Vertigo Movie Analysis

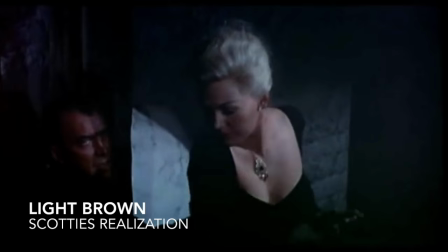(4:28)
The use of this color helps illustrate the truth about Judy that Scotty has realized.
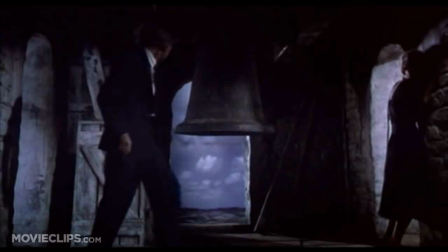(4:35)
Once Scotty and Judy reach the top,
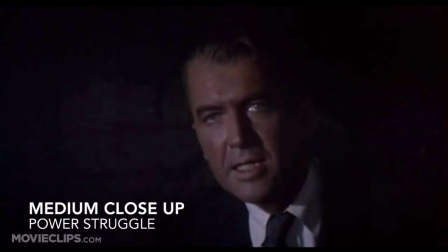(4:38)
Judy ends up clutching the wall and gravitates towards the corner of the tower as Scotty reveals his understanding of the deception that she was a part of.
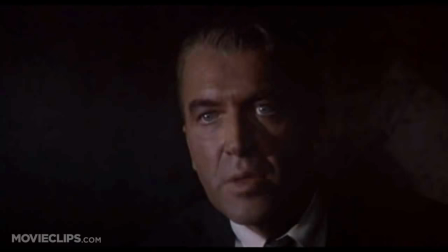(4:46)
The use of medium close-ups allows the viewer to see her cowering in the corner and cuts between her and Scotty allowing the viewer to juxtapose their differences in control.
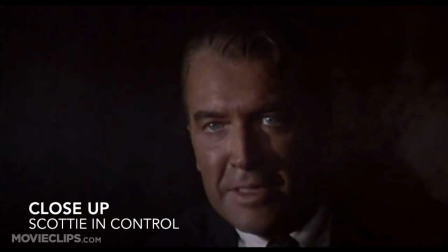(4:55)
Hitchcock's use of a close-up with Scotty highlights the fact that he is currently in control.
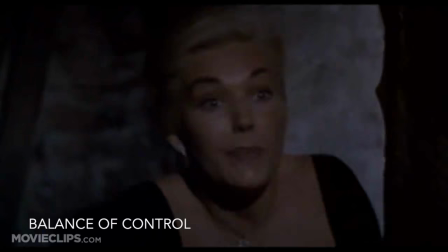(5:03)
But Scotty saying she loves Judy single is a balancing of the control, as the two of them enter the same frame where they embrace each other lovingly.
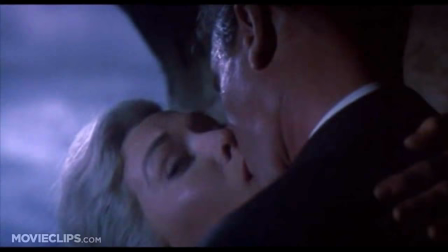(5:12)
But when a mysterious, dark figure emerges eerily behind the two of them,
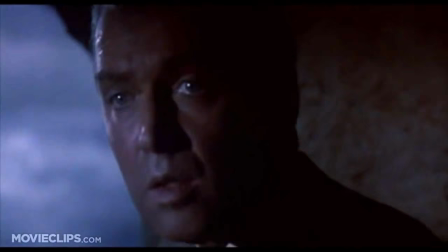(5:16)
Judy staggers backwards to her death in horror at the sight of the figure who turns out just to be a nun.
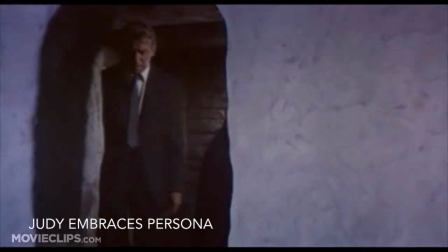(5:22)
This suggests that Judy had ended up fully embracing the persona of Madeline and believed herself to be possessed by her great-grandmother,
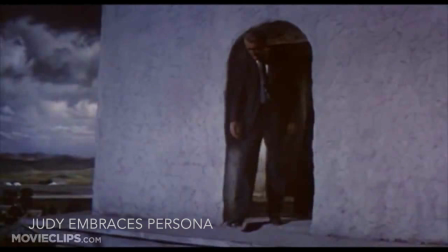(5:30)
Carlotta Valde, taking on Carlotta's suicidal nature.